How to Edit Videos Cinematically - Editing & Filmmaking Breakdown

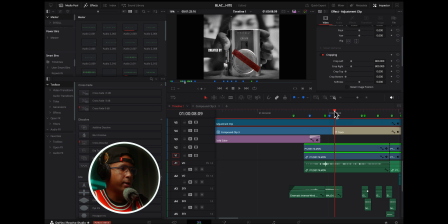Anyways, so now that we are here, as you can see here, you can see that the tape on the cassette player is red, but then everything else is black and white.
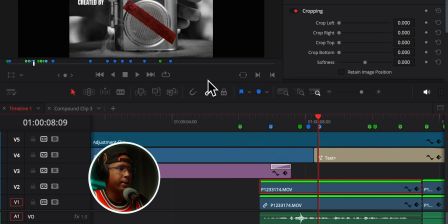The way that I did that is that this one right here is the red tape, and then the bottom one is everything else.
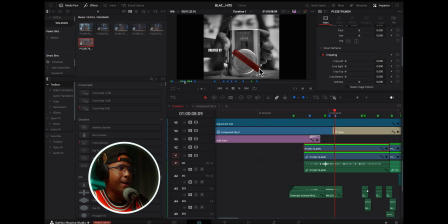So what I did here is I mask the tape right here in the color page.
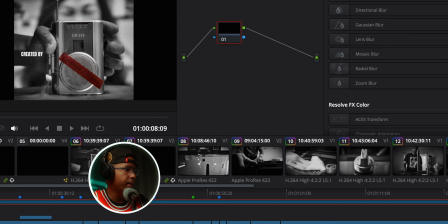If I go to the color page, you're going to see that right here, I mask the tape out.
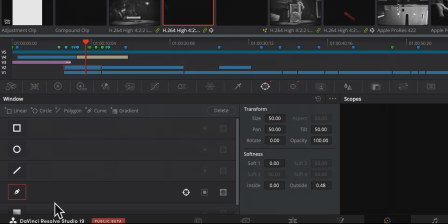You just go here to the mask tab, and I use this one right here.
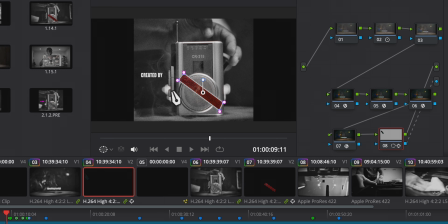You just draw a shape,
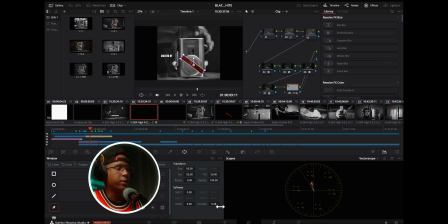and then you basically feather it a little bit so that it doesn't look too perfect and it's a little bit feathered,
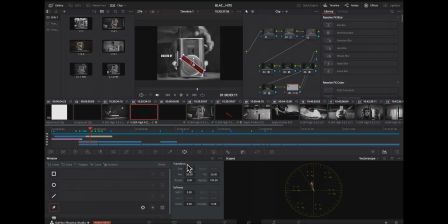like it's faded on the corners. And then I came over here and I just hit track back and forth.
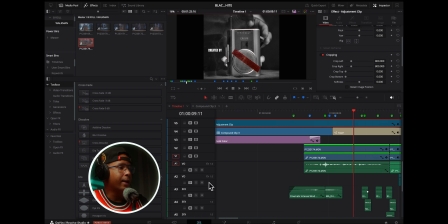and it did the whole tracking. And if you really take a look at this shot,
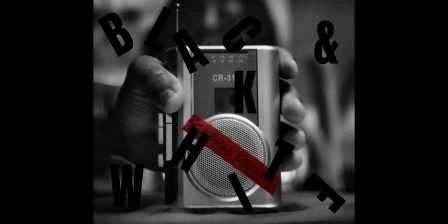you can see that I am moving the cassette player and the tracker was able to track it very well.
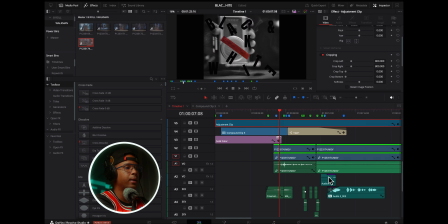So it was a pretty, even though it looks complicated, it was a pretty easy effect to make. I'm going to tell you something right now. To me, in the editing, the devil is in the details. So it's not really about crazy flashy effects.
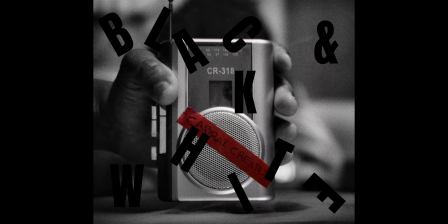It's about those subtle details that make you think like, whoa, this looks and feels really good and it kind of feels very cinematic. Pay attention to the details when you're editing. Don't go too crazy, but use very, very subtle effects when you are editing. You know, a lot of beginners, they tend to use like crazy stuff to make the edit more interesting. And that actually gives away that you are still learning. Just be mindful of that so that your videos get a lot better.
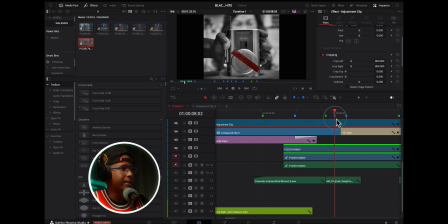Then after that, you can see that the letters, they go everywhere.
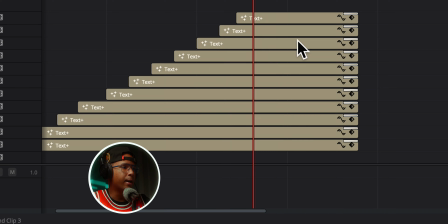They spread out. The way that I did that is that I put another transition on every text. Right here, it is a push left, a push right, push up and down. So they all go to different directions.
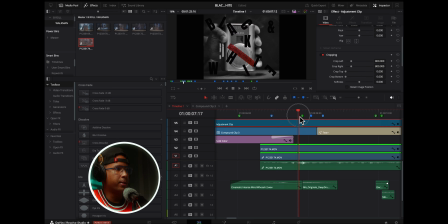Technological innovation as we make When I drop the cassette player, I put a bass drop. It sounds more powerful when you use this kind of sound effects. So this is when things get very interesting.
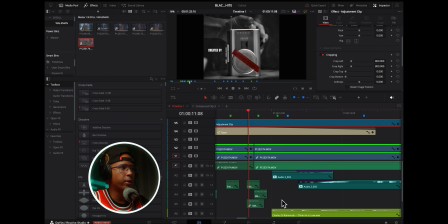So there is like a static sound effect going on when I'm switching the channels. defense plans going. That was not recorded in camera. I added some sound effects of electronic radio static noise, and I added 3 layers.
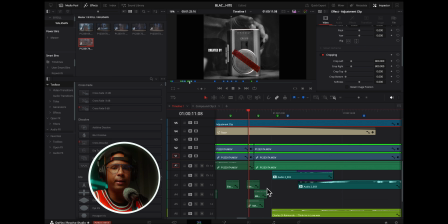If you can see it right here, I got 3 layers of that. I like editing sound in layers because it gives the sound more depth. And always try to add many layers and try to fill it out.
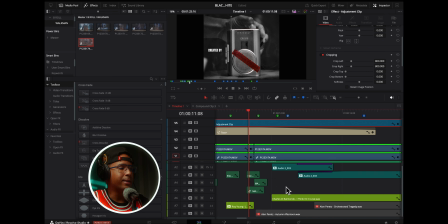Little by little, you're going to get better and better at it. And by the time you know it, your sound is going to be much better. Just force yourself to actually add more sound to your edits. This is a very simple edit, so it doesn't have like a lot of work on sound.
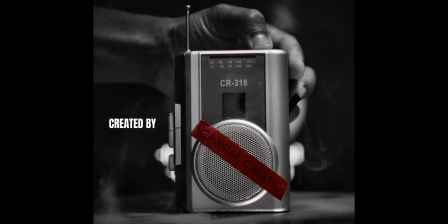If you listen to this, Plans going. there is another song in there,
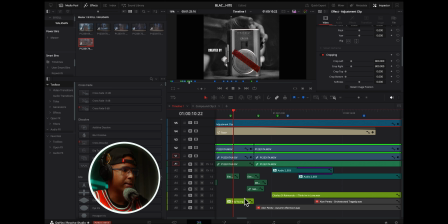and that song I added it so that it sounds like I'm switching radio stations. And to that song I added a distortion effect that makes the song sound like it is coming from the radio.
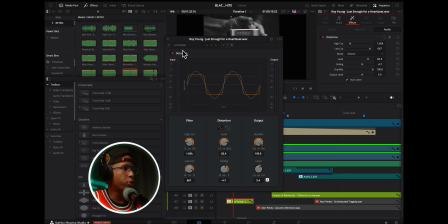So when you click here, I added a distortion, and the effect that I added to that distortion is lo-fi radio.
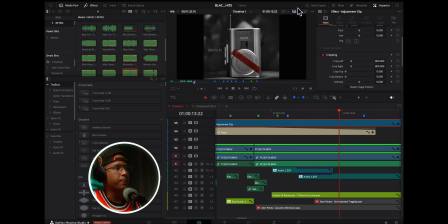After that, this is very interesting. If you take a look at this, right?
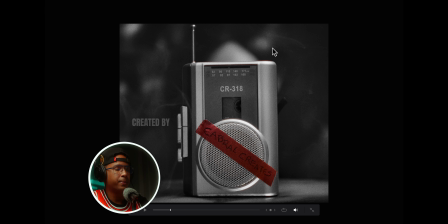Behind the cassette player, there is the TV. That is what you're seeing right here.